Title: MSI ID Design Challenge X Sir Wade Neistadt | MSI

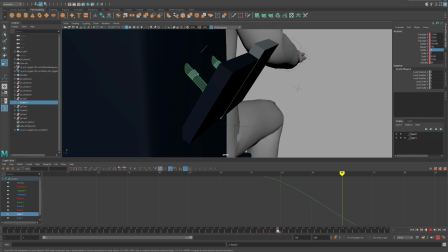I've got my nice little locator control that I have here, and I can just pull that up, and that's starting to work.
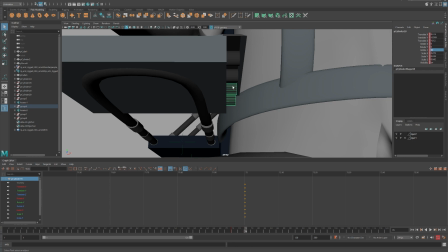I almost forgot these little magnetic link thingies that I made.
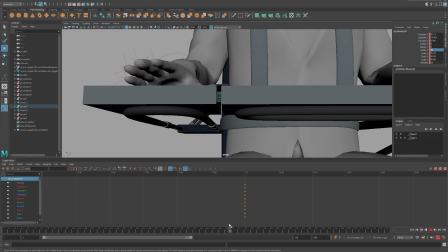Now at first I tried sort of a parenting thing, but then I realized that for some reason broke everything.
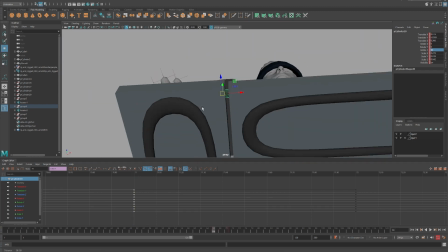And so this doesn't work great. So instead of doing a parenting thing, I'm just going to individually, you can see here it got kind of weird.
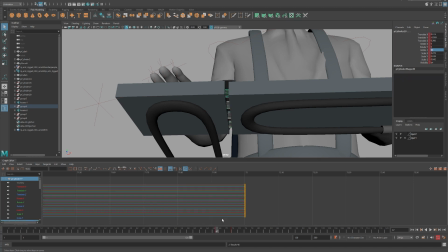So I'm just going to individually, translate or scale or whatever, deal with those separately. So just move them in where they're still visible. I don't like to make things go all the way into the next geometry, because then it feels like they just disappear in a 3D way.
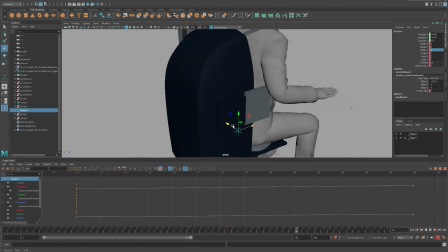I'd rather have it feel like they collapse and they're still somewhat visible. So I'll go ahead and mess with this.
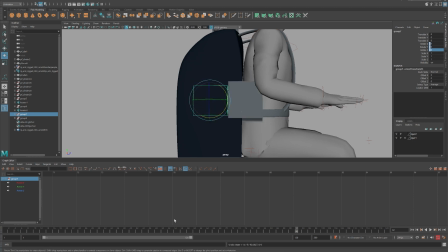Now this is the part that I had spent all that time trying to work out, and that's where my grouping came into play. So I have this collapse up, and then I want it to rotate. So I'll just get rid of this whole constraint thing I had originally planned for, because it didn't really work.
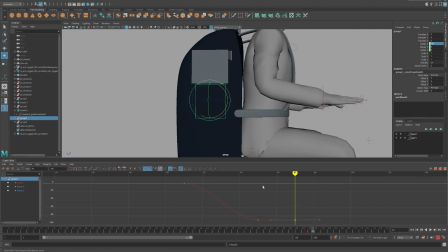And I'm just going to have it swivel up like that. And I again want to have that little overshoot.
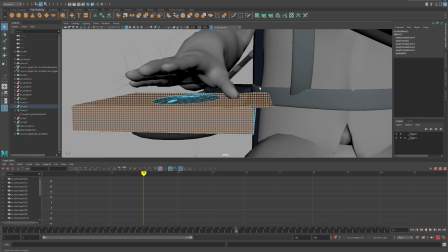So now it will collapse. And then I have this one little piece. This I'm just going to cheat again and do this.
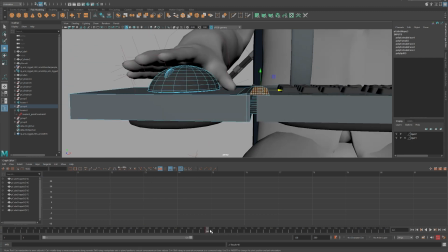I'm just going to key the whole thing. So I'll go back to wherever everything is moving. I'll key it to where I want it to be, and then I'll scale and position it.
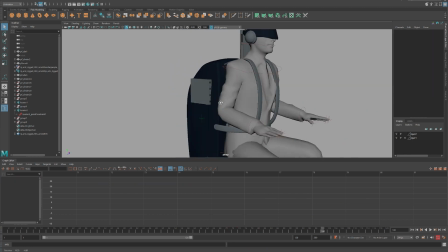That way it feels like it also retracts. So if you are an animator, you'll see that a lot of this is very janky.
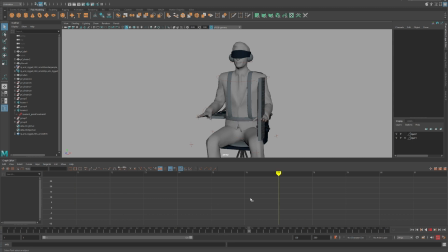But the whole idea with this is just to get a good pre-visualization of how this product would work,
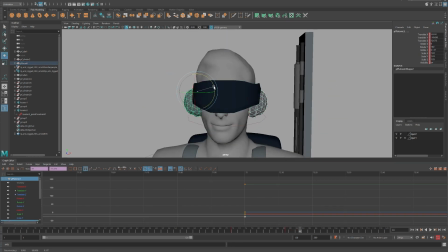how it would operate, and let the engineers handle the real stuff. Now, I want the visor to come up, so I'll start with the ears.
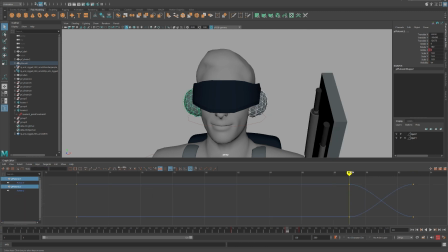We want the ears to come up to let in the sound, break that immersion, and start to reintroduce our user to the real world.
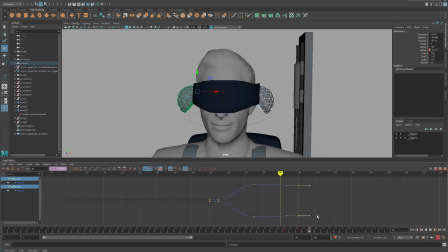So I'll give that a nice ease, a little overshoot there. There we go. A little pop up there.
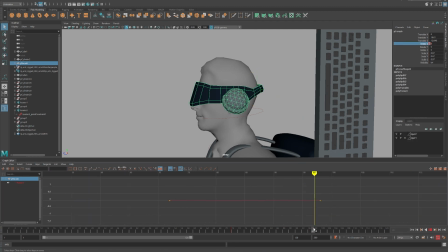And then the visor, I already have the pivot point towards the back of the head, so I'm just going to do the same thing. When the headphones come up, I want that to rotate up,
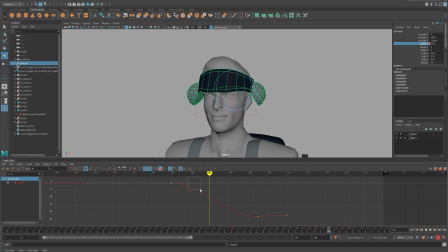not too far, and give it that little bit of overshoot. Now, I don't want it to feel too overshooty, because it'll just feel bouncy on his head. I also don't want it to slide so far up his skull that it could fly off. I just want it to get up and out of his way.
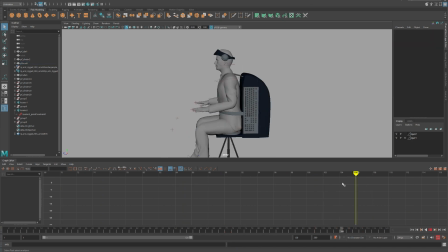Now we're just going to imagine that as sort of a Bluetooth connection or something, because I didn't want to deal with a wire,
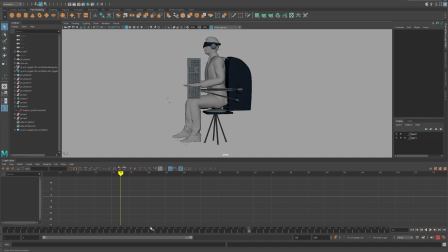and we don't like wires. This is the design of the future, something that's a game changer, and that would be a wireless screen visor. That's what I'm thinking. So that's all working really well. We've got almost everything working, and now it's just time to deal with the legs.
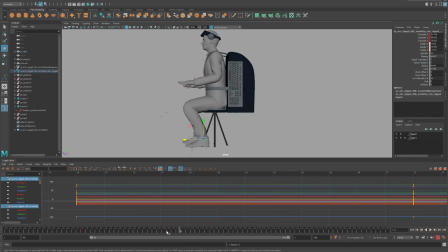Now, we don't want the legs to just retract under him. We actually want him to step, because we got to make sure he's got to support his weight and stand up. So I thought it'd be cool if we actually animate his feet moving underneath him to take the weight of the character.
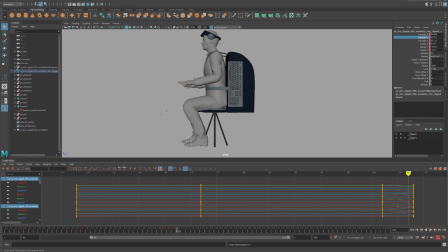We don't want the feet to be exactly the same, so we'll adjust the timing so that the feet are a little bit offset from each other.
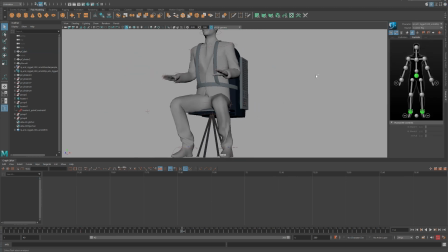And then we will continue that by grabbing the actual character, and what I'm going to do is work on leaning him forward. I actually realized I need to connect the visor to the head and the backpack to the body,
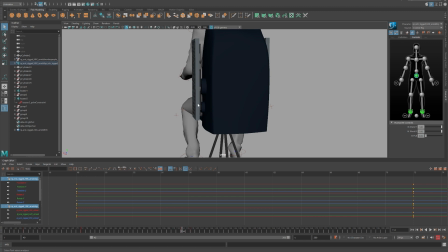because what I want to have happen is I want to have him stand up. And so actually I got to come in here and adjust some of this parenting stuff, make sure that
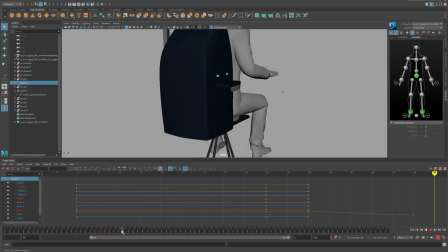everything we have here actually does follow the backpack. Because I had only really animated all in place, and hidden geometry inside itself didn't really matter until now.
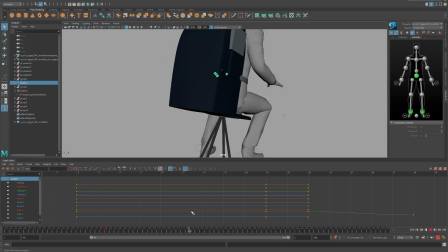We want to make sure that it actually does stick together as a unit.
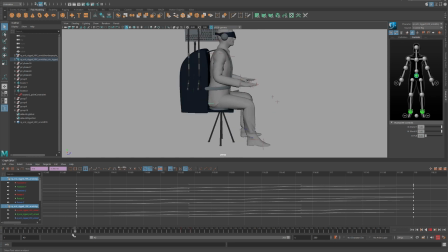And so to do that properly, I want to make sure I create all of my parent relationships while the backpack is in kind of its final position.
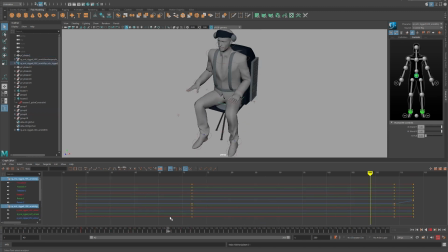That way they all create the proper hierarchy from a place where they all make sense. If I were to parent them all in a weird spot, they would follow from that weird spot. So I'm going to go ahead and have him sort of lean forward.
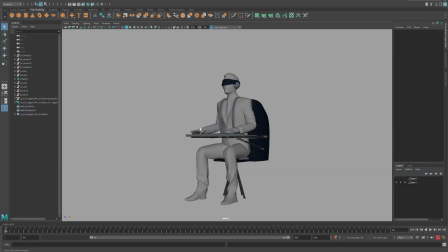I'm having a little bit of issue here as I realize that HIK system is a little harder to animate than I expected.
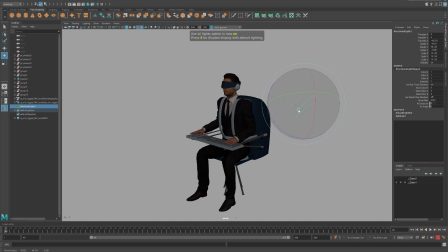I'm also going to examine the textures. I want to see how this really looks with lighting. So I'm going to add some Maya direction lights.
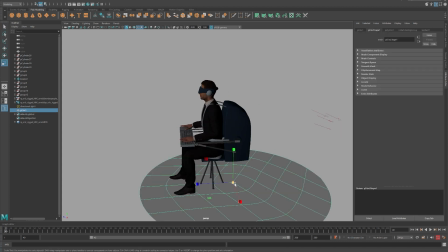I'm going to give a nice little circular base platform for him to stand on. Whenever I'm doing a character standing,
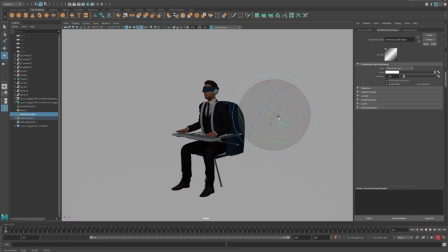sitting, anything like that, I like to see where the shadows are to make sure you can see where the contact points are.
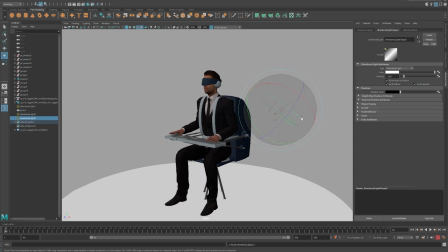And so I'm going to create some lighting.
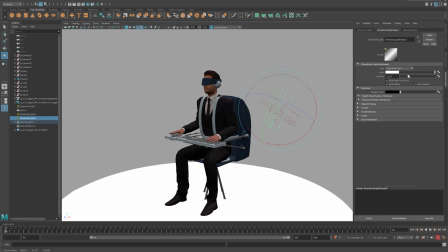I'm going to make sure that the main key light is the only one that has shadows turned on, which we don't have active right now. But I'm going to make sure the other ones have it turned off. That way they're just lights. They just help to fill the scene.
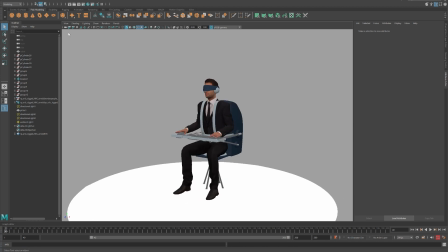We'll also create an ambient light to make sure there's no super dark areas. And I'm going to come up and turn on lighting shadows.
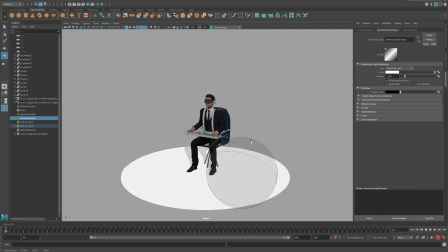And that will give me actual set shadows for my scene, which I can reorient and reposition. I can also adjust the strength of those shadows or how dark they are from the light in a second, which I'll just do with this slider. Make them really light so they're not too in the way.
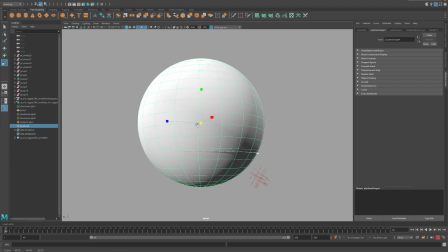I'm also going to create sort of this little sphere bubble, give them sort of an environment to sit in. Now, I don't want this to be, like a pod he's stuck in. I just want it to feel like a scene that we're kind of taking a peek into. And so what I'm going to do is I'm going to reverse the normals of this
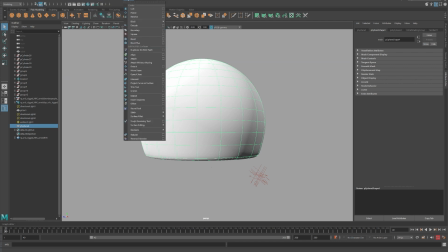sphere so that the object is inverted and it kind of points outside in.
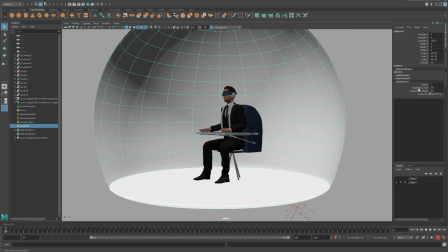And then I need to do backface culling, which will get rid of the backface that we were looking at. And now we can just see
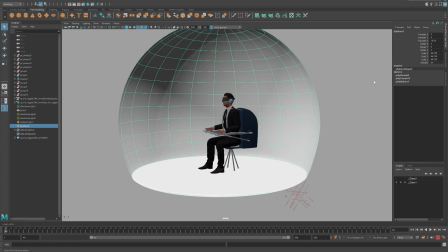through the shape into the kind of inner bubble that he's in.
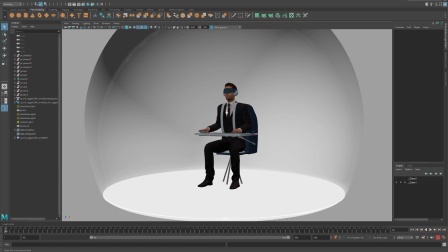Try to best with the geometry, but I don't want to do that. I'm also going to make this a little bit bigger.
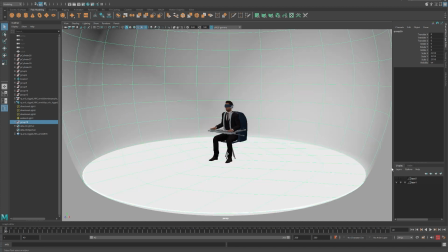I'll group it so it all stays together, move the pivot point, make it bigger so that he's kind of in this environment, and I'll lock that as a reference layer.
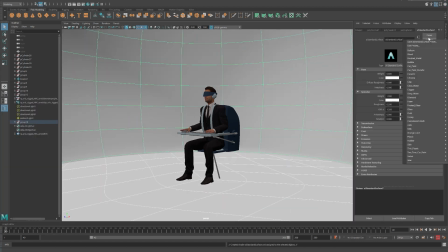Now I'm going to give this its own vibe.
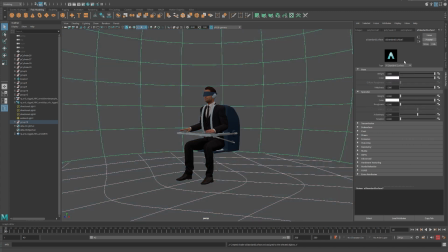Now, Arnold actually has a lot of presets, so I can type in like car paint, or I can do like brushed metal, and you can try all these different things. A lot of these seem really aggressive, so what I'm going to do is I'm just going to stick with a lighter feeling here,
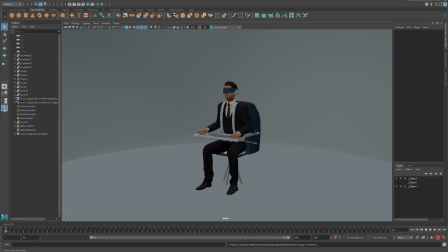sort of a blend between chrome and car paint, and that gives me a nice little environment for him to have to stand up in.
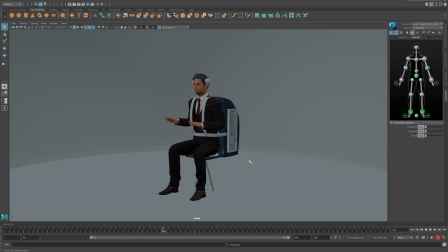That's feeling pretty good. Now I'm going to adjust his animation. His arms are feeling very stiff, so I want to go ahead and animate those down.
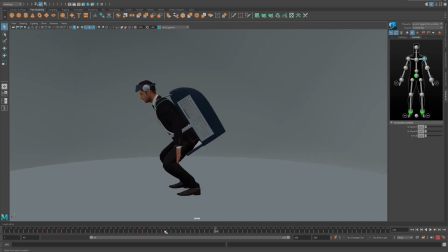I want to make sure that he actually feels like he is trying to kind of keep his weight forward in this section. So I'm going to have him lean forward. I'll have him look down, so as if he's looking down at where he's stepping. And then I want his head to lead the action as he pulls back up.
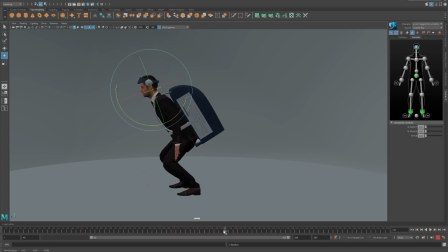So I'll have his head kind of pull up, but then level back out as he gets higher up, because I don't want him to feel like his neck's like broken, flopping around.
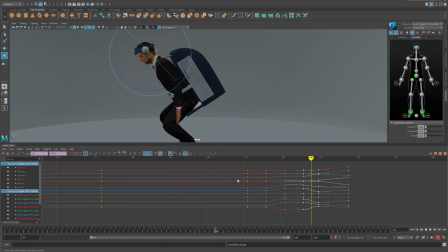I want him to feel real, like he's actually got a thought process, like he's a real, thinking character in our scene. We want to show the experience that our users would have while taking advantage of this great new hardware.
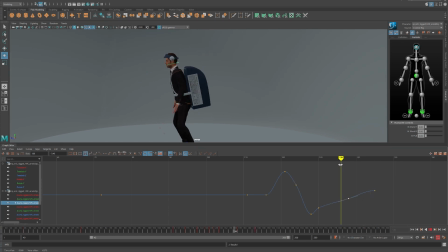So I'll continue playing with that just to make sure the head doesn't feel floppy or forced. I want it to ease nicely. So that's starting to feel pretty decent, I suppose.
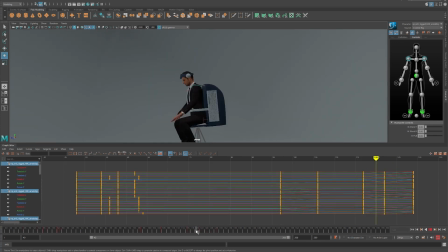Now I want the arms to also help him kind of get his balance, because as he leans forward, we want him to push off and kind of hold his balance. I'm going to get rid of all these extra keys. His arms hold them forward, and he can bring them back as he stabilizes.
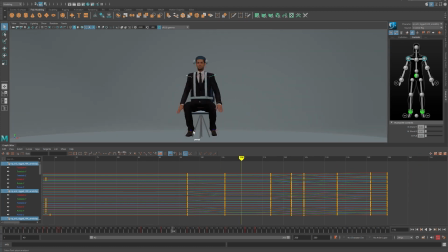That's feeling pretty good. His feet are also really far apart,
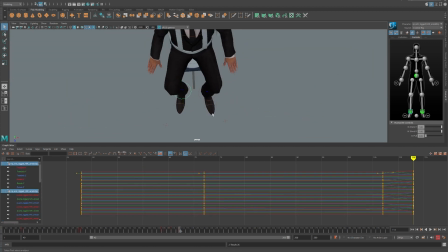so when he actually plants his feet, I want to plant them closer to where he has a bit more of a base that he can stand on.
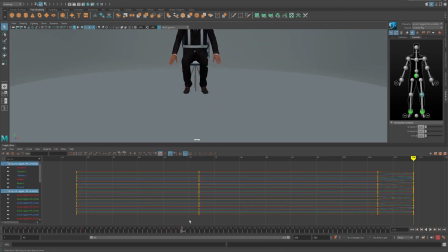So they'll start off wide, and then he'll plant them a little bit more together. That way he sort of starts off relaxed, and I'm having kind of a Maya issue here.
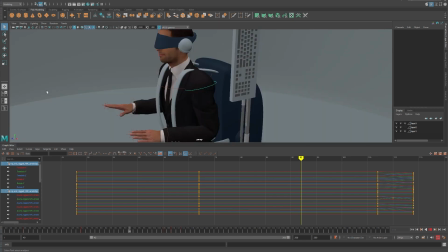I did something weird, so I'm just going to go ahead and try some stuff.
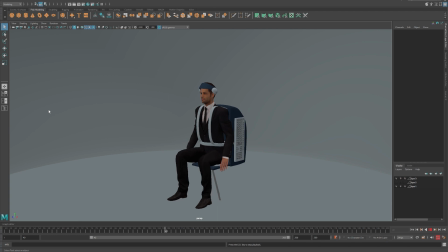There we go. That's feeling pretty good. Look at that.